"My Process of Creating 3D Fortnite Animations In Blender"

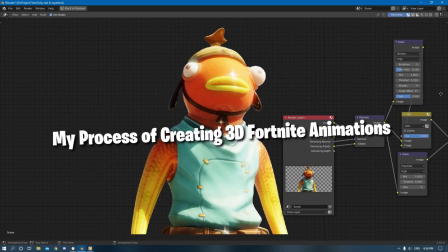0s
Hello everyone, in this video I will be going over my process of creating 3D Fortnite animations in Blender.
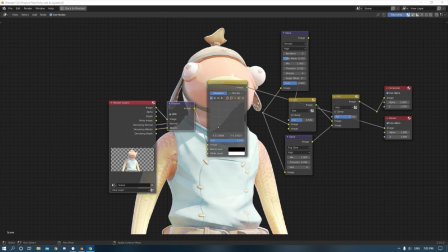6s
In this video I will be giving you my tips and the process of how I create these animations.
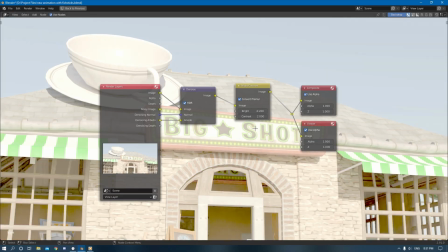12s
I started off by importing a Fortnite building where I was messing around with the lighting of the sky just trying to get one that matched with the scene.
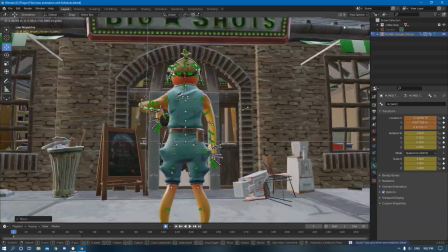23s
I then brought in the fish stick character where I started messing around with different poses just trying to get one that fit the scene really well.
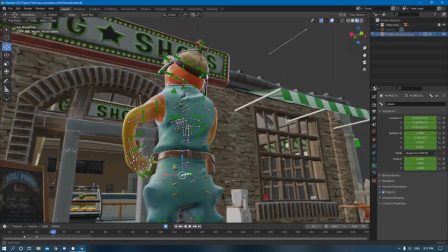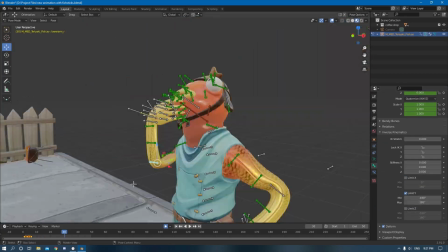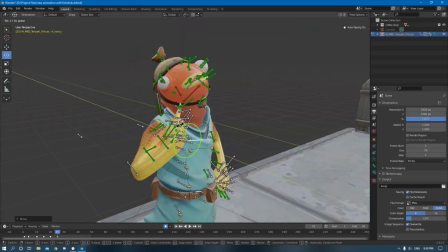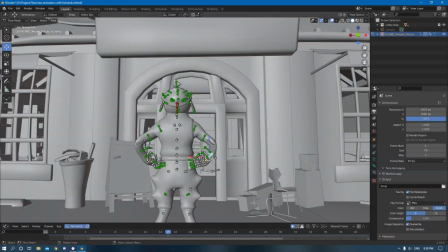45s
The bones on fish stick weren't moving quite as I hoped them to so I just
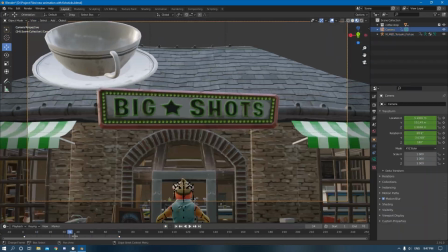50s
scrapped that animation and created a single pose with the camera panning in and that was the first shot.
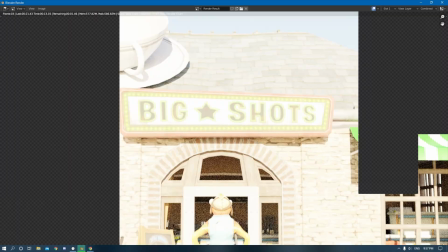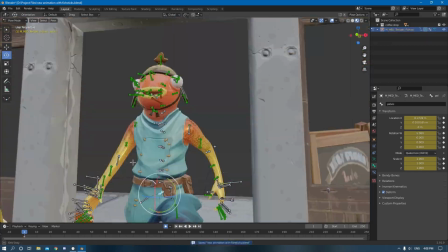62s
I started animating the bulk of the shot where I put the interpolation mode set to constant so it put everything in a
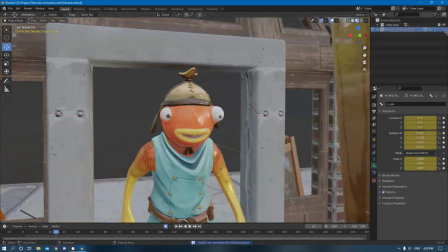69s
pose to pose animation This allowed for better thought process on how I created the animation.
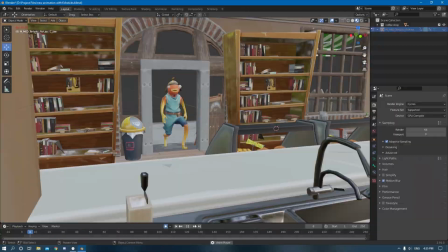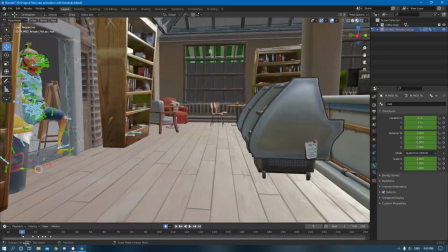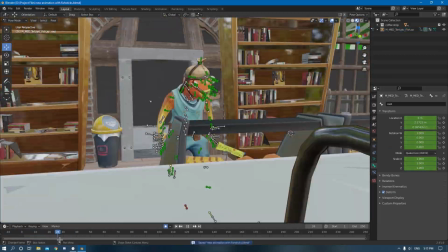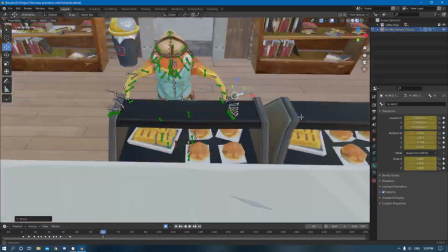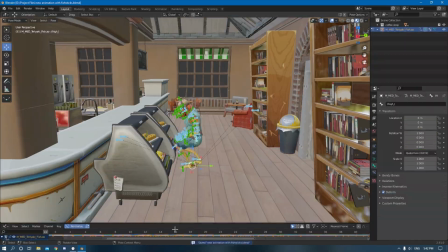119s
For the people out there animating in Blender, do not sample your keyframes and smooth out the keys.
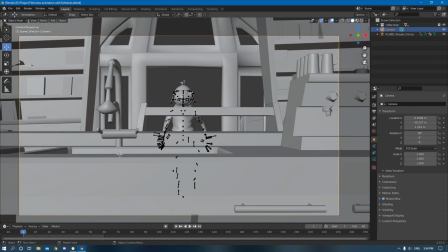125s
It will create this awful floaty animation that I have been using this workflow for a while and it does not look that good.
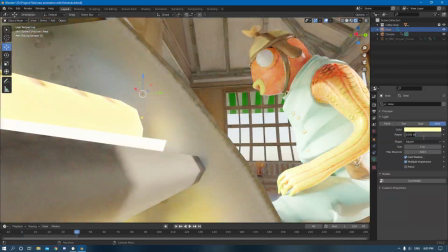133s
In my opinion, when you smooth out the keys, it kind of just ruins the work that you spent hours doing.
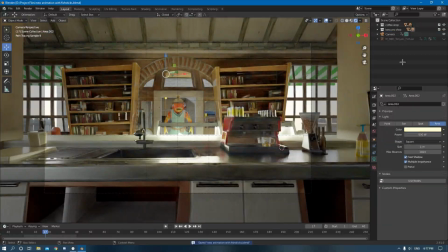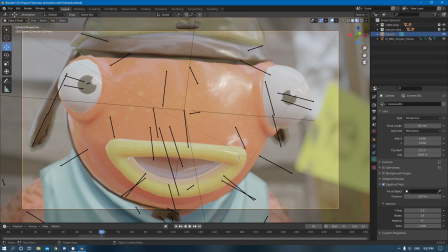148s
personally I really like this close-up just because you can see all the details and fish sticks face I
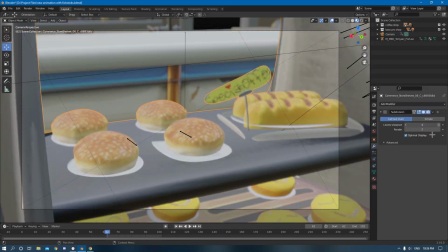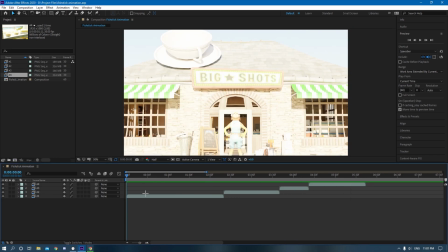160s
then brought all my render clips into After Effects and just started compositing adding some other effects I had to manipulate the levels
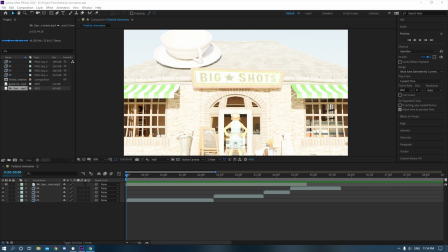168s
of the blacks and whites because I was using the filmic log color space so that kind of like flattened out the colors so I just I used After Effects just to
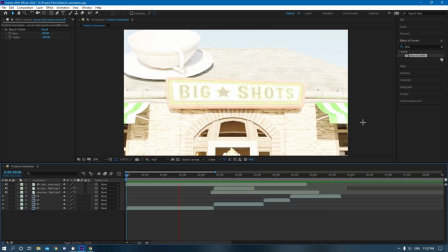176s
bring some of those colors back.
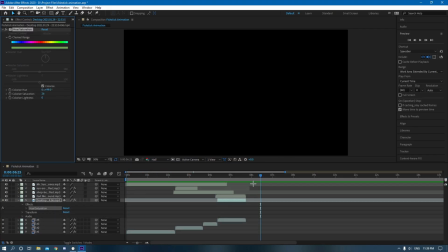182s
Once I finished compositing I rendered it out and yeah so here's the final product.
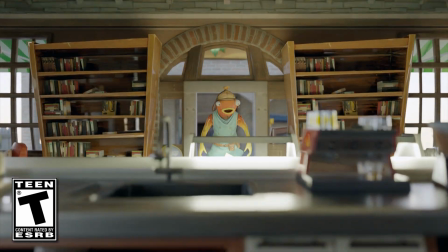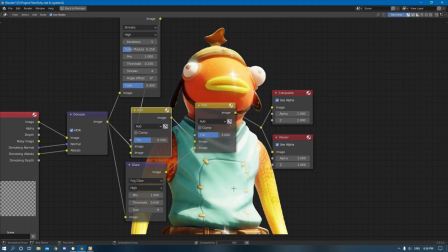197s
You know the thing I love most about it is just the rhythm and flow it has like from the nice first happy beats to the nice
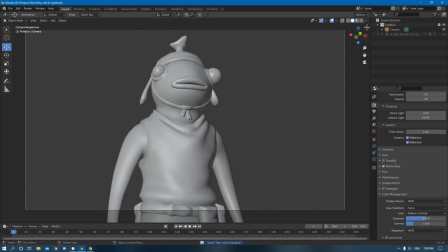205s
fart sound you know what I mean so yeah but if you guys enjoyed these types of videos then you know like subscribe do all that good stuff
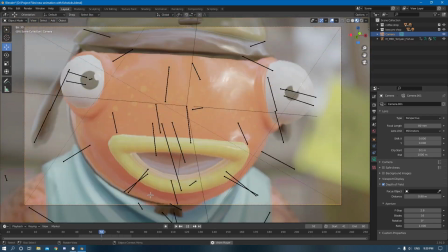213s
so goodbye